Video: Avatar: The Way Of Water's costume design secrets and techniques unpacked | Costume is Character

An interesting element of the costume design that i hadn't actually thought about until deborah mentioned it was the use of nudity in the design
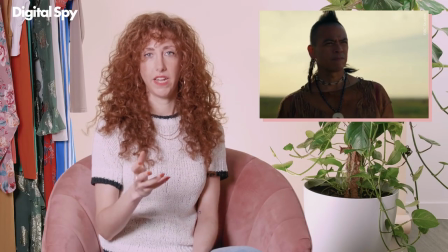[12:49]
and it reminded me of a conversation that i had with phoebe degey about the english where she
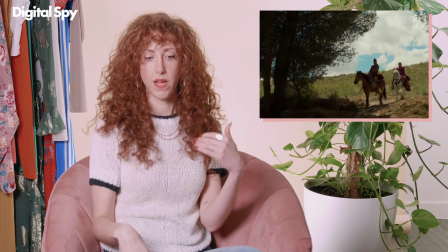[12:54]
talks about how um the trousers that were meant to be worn
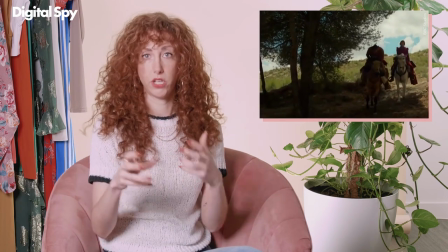[12:59]
had this big slit and you were gonna see a lot of leg and so they toyed with what they could and couldn't kind of get away with while still being true to the very real native american people that they were representing um a similar conversation took place with with deborah because as we mentioned the costumes for the navi were inspired by various indigenous cultures and again we're sort of stepping into that conversation again about the use of other cultures costumes in a kind of fantasy setting in terms of the nudity it's it's quite interesting
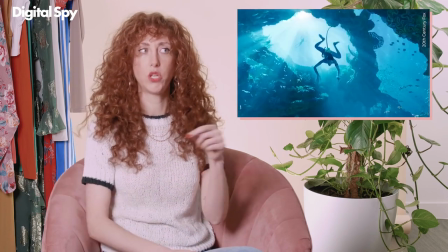[13:32]
because that was a bigger preoccupation for the design than i
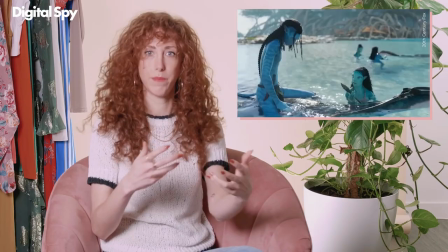[13:38]
would have thought watching the film because when you watch it you don't really think about it which goes to show you that i i think they did a good job balancing those things he didn't want that he didn't want us to be to have to fight that that to jump over that hurdle
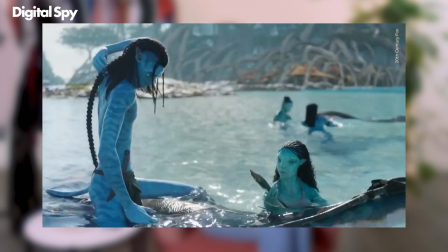[13:52]
right well you know we worked very hard to come up with this uh you know as
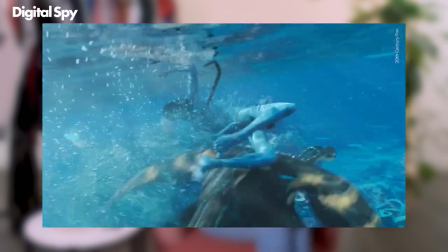[13:57]
as much sort of asymmetry right as you know to to so that you
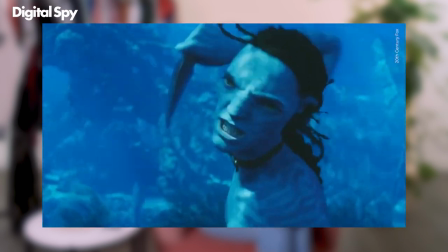[14:02]
weren't looking immediately at the costume and going oh that's a bathing suit right right so it was hard I hope that it was mostly successful I'm sure there are you know people out there that are criticizing that but you know it wasn't it was very much considered and decisions were made around that that that I felt I felt pretty good about a very sort of obvious way that you can see that the film has this sort of conversation around nudity is that the
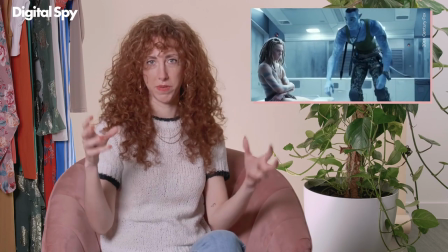[14:39]
character of Quaritch and the other sort of humans that have been uploaded into their avatars they still dress
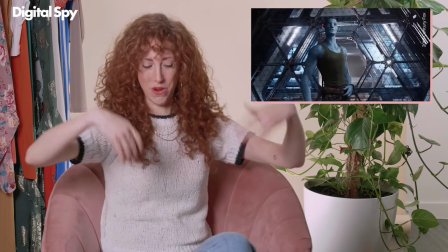[14:45]
like people they still wear full you know kind of combat fatigue so they're bringing
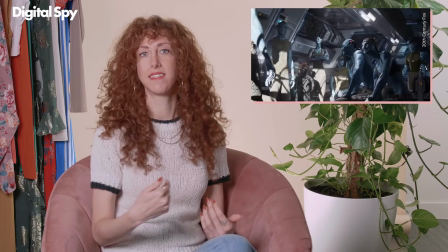[14:51]
their human you know western sensibility about what is appropriate to dress like
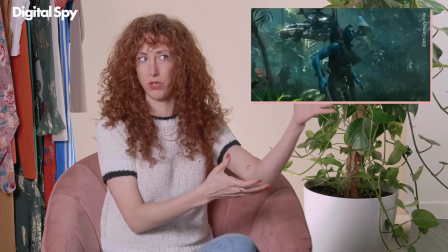[14:56]
to these new bodies that don't necessarily need or warrant that the film itself is sort of making points about how we dress as people or navi or whatever um by choosing to put these characters
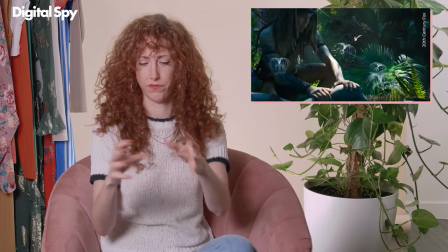[15:11]
in these costumes and then And you also have Jake's sort of adopted son who is still human but
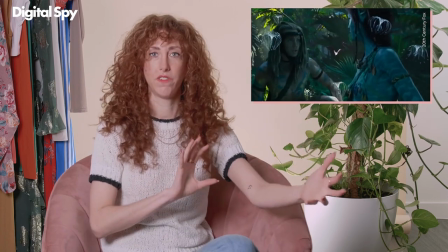[15:16]
lives with them and sort of is in this kind of halfway house in terms of the clothes and sort of the breathing apparatus things that he wears. So you see how the design does still have these moments of character distinction that you'd expect of a more kind of traditionally filmed movie, even if that sort of takes a backseat to some of the other grander CGI elements of design.
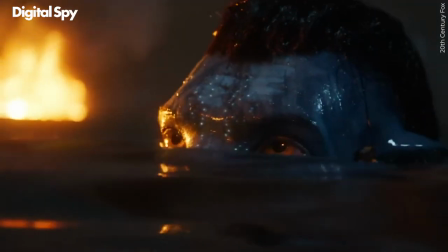we cannot let you bring your war here that's it for this episode i really hope you enjoyed it and if you did don't forget to like the video it really helps us out a lot and if you want more costume as character don't forget to subscribe to our channel